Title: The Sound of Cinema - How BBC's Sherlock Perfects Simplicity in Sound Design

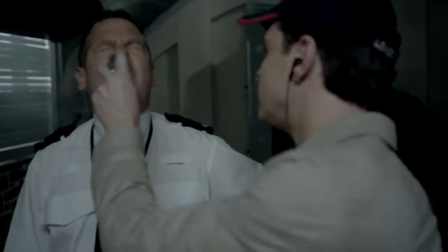(8:16)
As chaotic as this might be, there's an elegance to the way that Moriarty is so calm, even though what he's doing is absolutely insane.
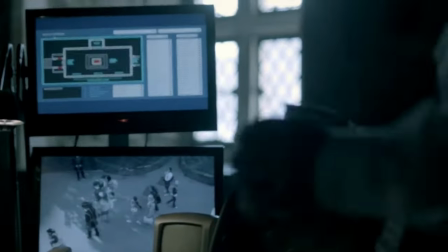(8:22)
Not only that, but the classical song choice of La Gaza Ladra is what's playing in the background, translated to The Thieving Magpie.
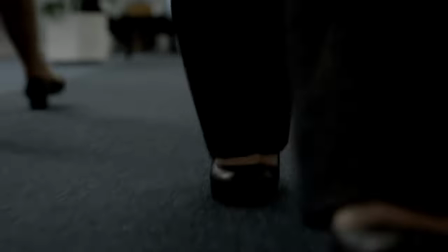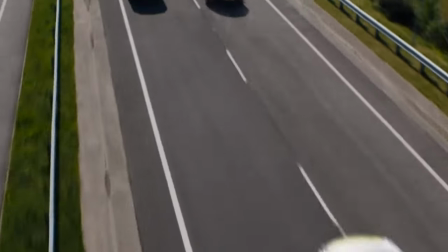(8:35)
The same goes for this shot where, unknown to the viewer at the time, Mrs. Hudson,
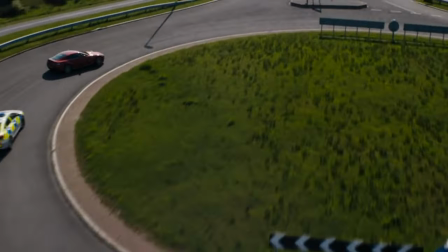(8:39)
Sherlock's landlady is driving what appears to be 50 plus miles per hour over the speed limit while being chased by cops.
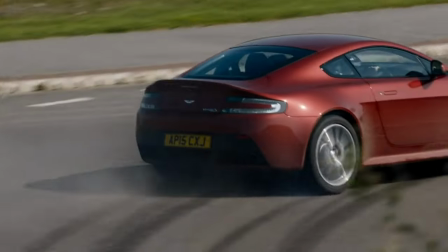(8:45)
As ridiculous as this scenario is, a classical piece is playing over top of the scene.
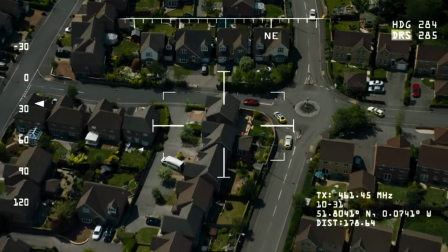(8:52)
The main analogy that we see being used here is that, although the scenario is obviously chaotic in nature,
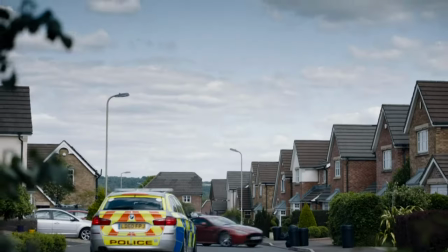(8:58)
the swift drifting of the luxury Aston Martin that Mrs. Hudson is driving is so eloquent that it's almost like she's just out for a day drive.
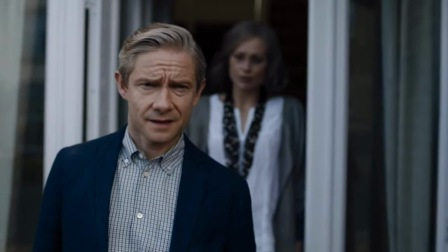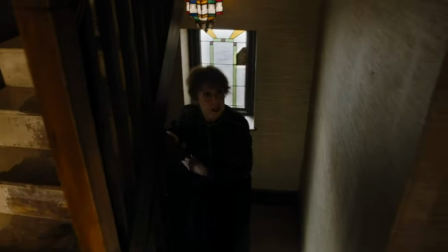(9:13)
And a few minutes later into the episode, we see again another use of classical music being used to convey a sense of eloquence inside of an otherwise chaotic scenario.
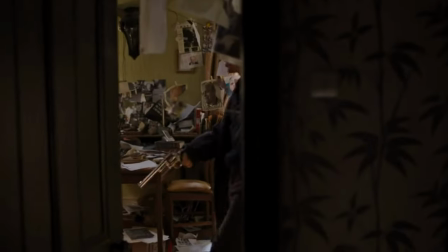(9:21)
As Sherlock is high as a kite on what we assume is heroin,
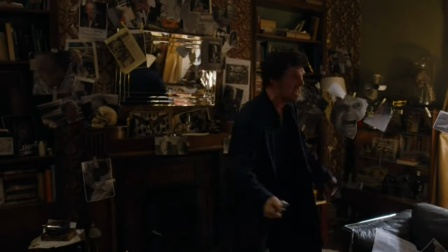(9:25)
gun in hand, flailing it all around the room like a lunatic, his unbelievable brain is still able to recite the words to the famous speech,
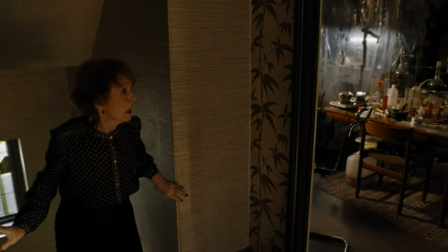(9:31)
Once More Unto the Breached Dear Friends, by William Shakespeare.
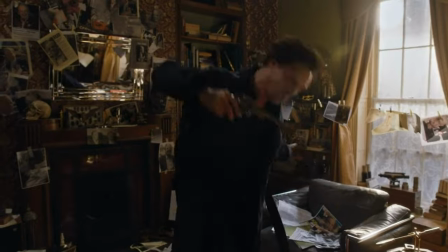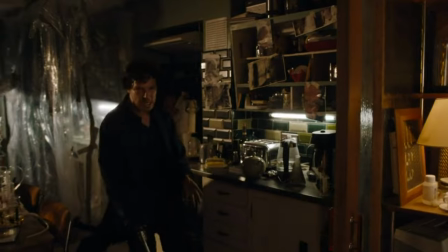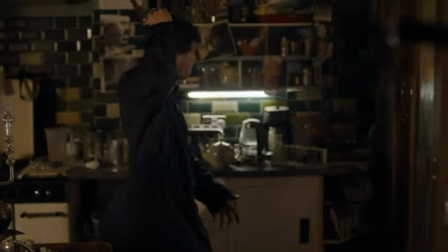(9:45)
High on heroin, gun out and about, aiming to shoot the wall, flailing around like a madman,
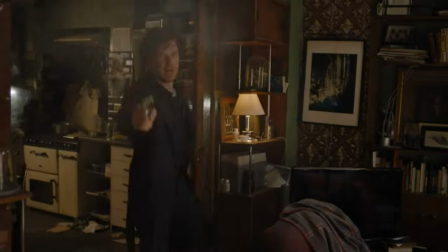(9:49)
the orchestra plays still, and conveys the image of poise in a place of chaos.
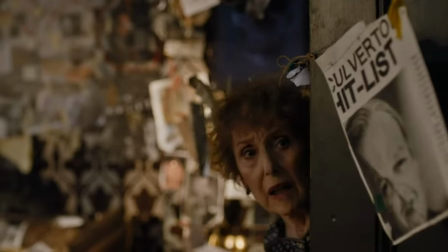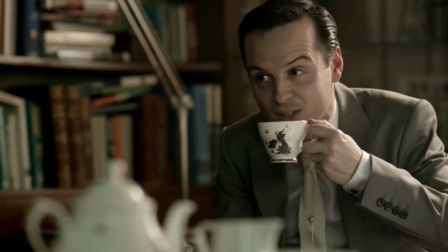(10:02)
And these three main categories brought together throughout the series are what make the sound design in this show so special.
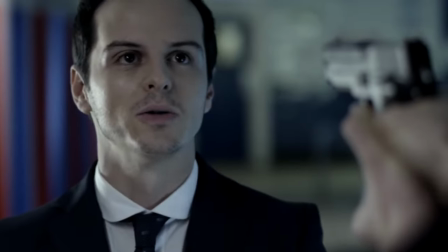(10:08)
A beautiful concoction of simplicity to perfection. Not too much, not too little, just a brilliant use of simplicity in an otherwise complicated world.